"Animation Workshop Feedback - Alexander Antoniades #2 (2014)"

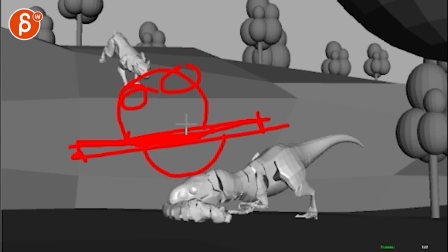4:13 Now imagine there's something where the leg is like this, right, and he wants to bite down on this. He would have to turn his head so that it's more like this. Eyes are here. Open mouth. Right?
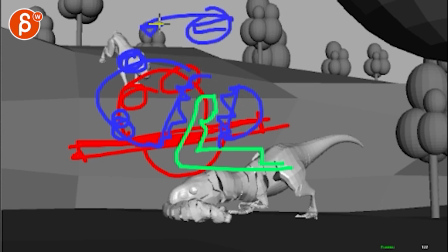4:33 So first it comes in like this. Then has a turn this way. Which, you again, you can turn it the other way. You know? I would say if you go... If he turns here...
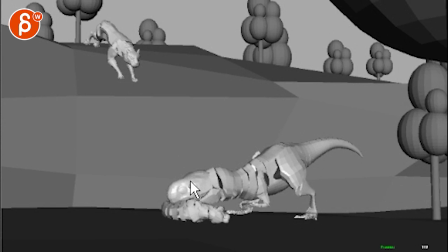4:50 I don't know. I don't think it matters too much. Because if he turns towards us, we see more of the eyes, which was my first instinct. But if he turns away from us, we see more of the underside of the jaw. but that would mean we would see more the
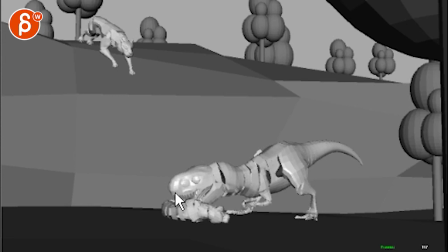5:06 inside of the mouth and the teeth, you know what I mean? So I'll leave that up to you. I think either way will be interesting. And it just gives you contrast of movement, so it's not just down in one axis.
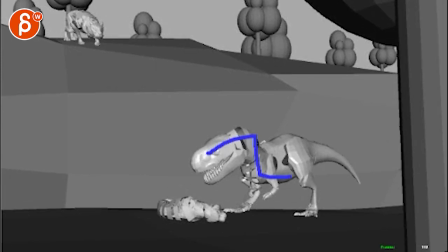5:20 And then careful when you have such a bend that you might want to bring up the chest a bit more. So it's not so like that, but it's a bit more fluid.
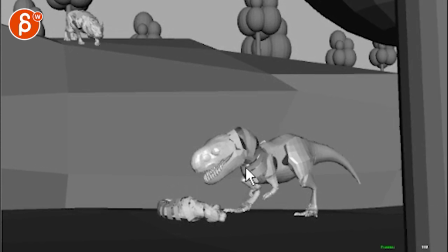5:33 And that way it doesn't feel like this is the side, the part of the action here that's moving the most.
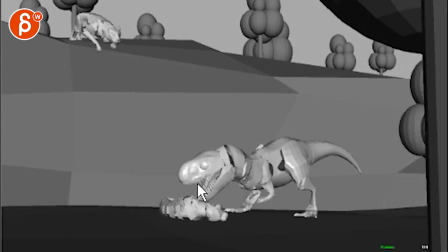5:41 I don't feel like during all this, that's a massive head translation forward. I don't feel like it influences the chest enough.
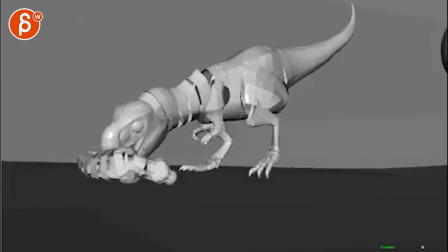5:51 So that's kind of what I have on the head here.
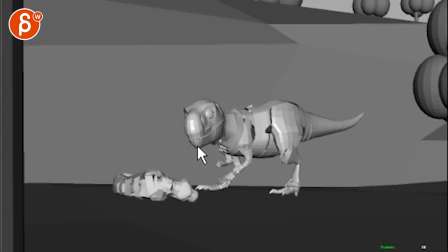5:58 And you could probably delay the mouth opening so that it happens around here,
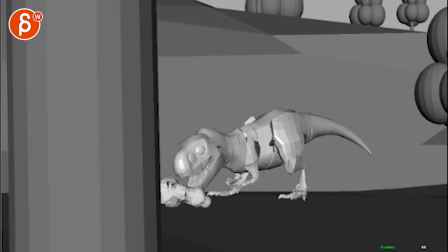6:03 but then have the maximum opening here, just so it's a bit more not so slow.
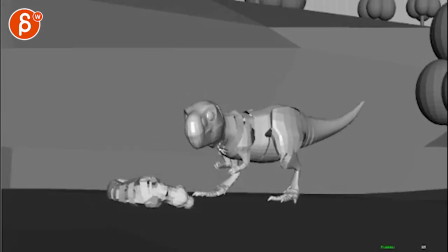6:12 It's more like he's starting to yawn. Watch this. As opposed to
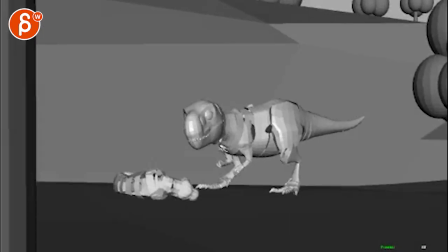6:20 opening. Same thing here. Where once he's done here, that's cool with the tongue and everything.
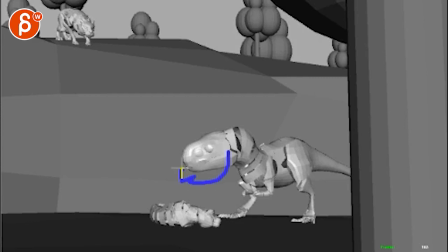6:27 Yeah, at this point even you can have a little sideways tilt where we see more the top of the head coming towards us. Like a little, I'm a big fan of little, you know, changes in the head for more contrast.
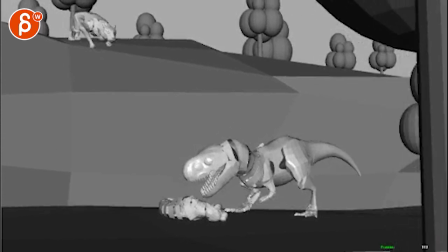6:39 But again, this I would delayed opening, but keep it where it's at its biggest opening.
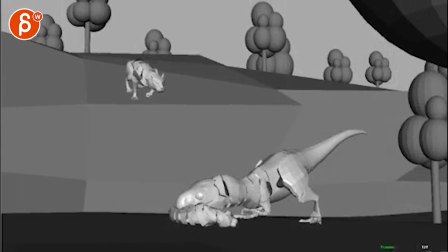6:45 So it's a bit more of an aggressive type of thing. Not that, yeah, so like scare.
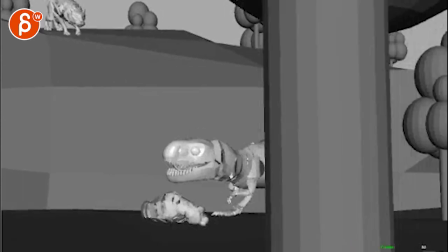6:50 But, you know, so it's not just like a slow ease out and yawn. All right.
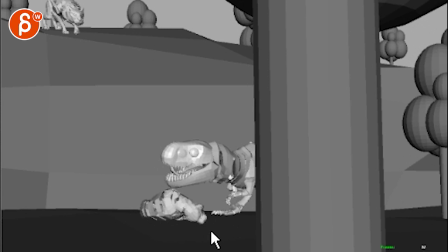6:58 The arms are at the end. Pull a bit too abruptly.
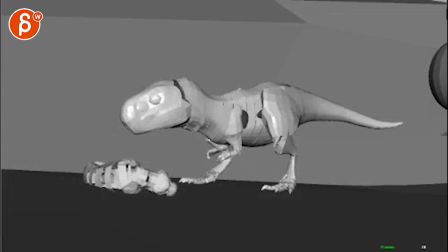7:03 Let's watch the arms here. All right, let's watch arms from the beginning. It's okay.
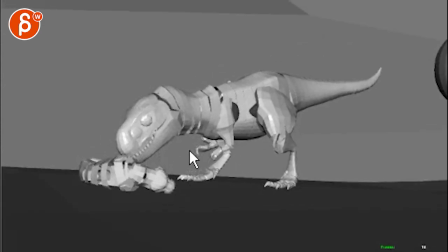7:10 Be already very careful with the movements you have here. How slowly they go back.
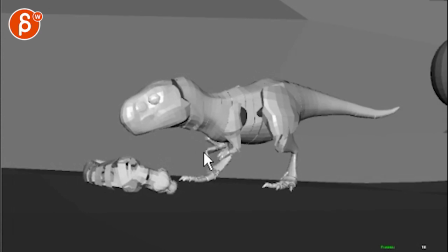7:16 Just make sure they're not too swimmy. You know, you can have quick movements where those fingers curl in a bit more, and this goes back just like 30% faster.
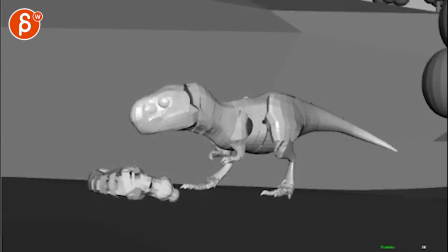7:27 Even this here, even those, that wrist movement. It's very delicate. Not, you know, I don't know. There's no reference for these guys, but this just feels to me that just kind of it would be. You know, it's the same thing for human. Like a lot of people do character animation with humans where hands are moving very slowly.
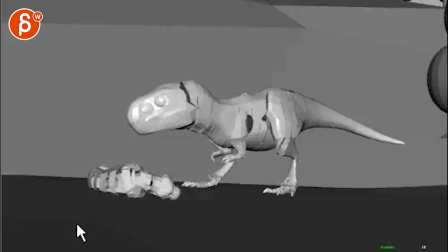7:46 And the gestures, and especially when they're just milling and standing around, it's very swimmy. And you don't really do that. You don't really have swimmy, slow arms, fingers, wrists like that, excuse me. But if you do move your wrist slowly, you do it right now, you can tell it's you're doing it on purpose.
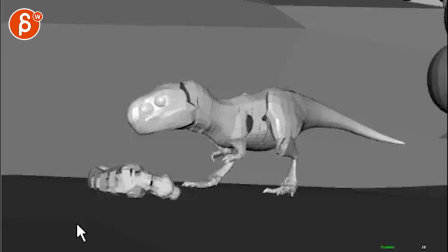8:03 It's not a natural move. You're kind of adjusting your wrist a bit faster, especially fingers.
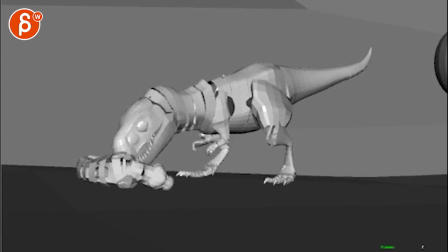8:08 A lot of people have very spliny, slow fingers, and the fingers has, you know, a lot of, you know, muscle twitches, movements, and spasms.
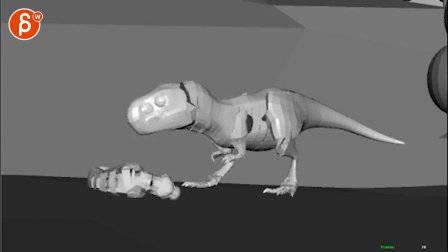8:14 At the moment you move them slowly, it's a gesture. It's a very control.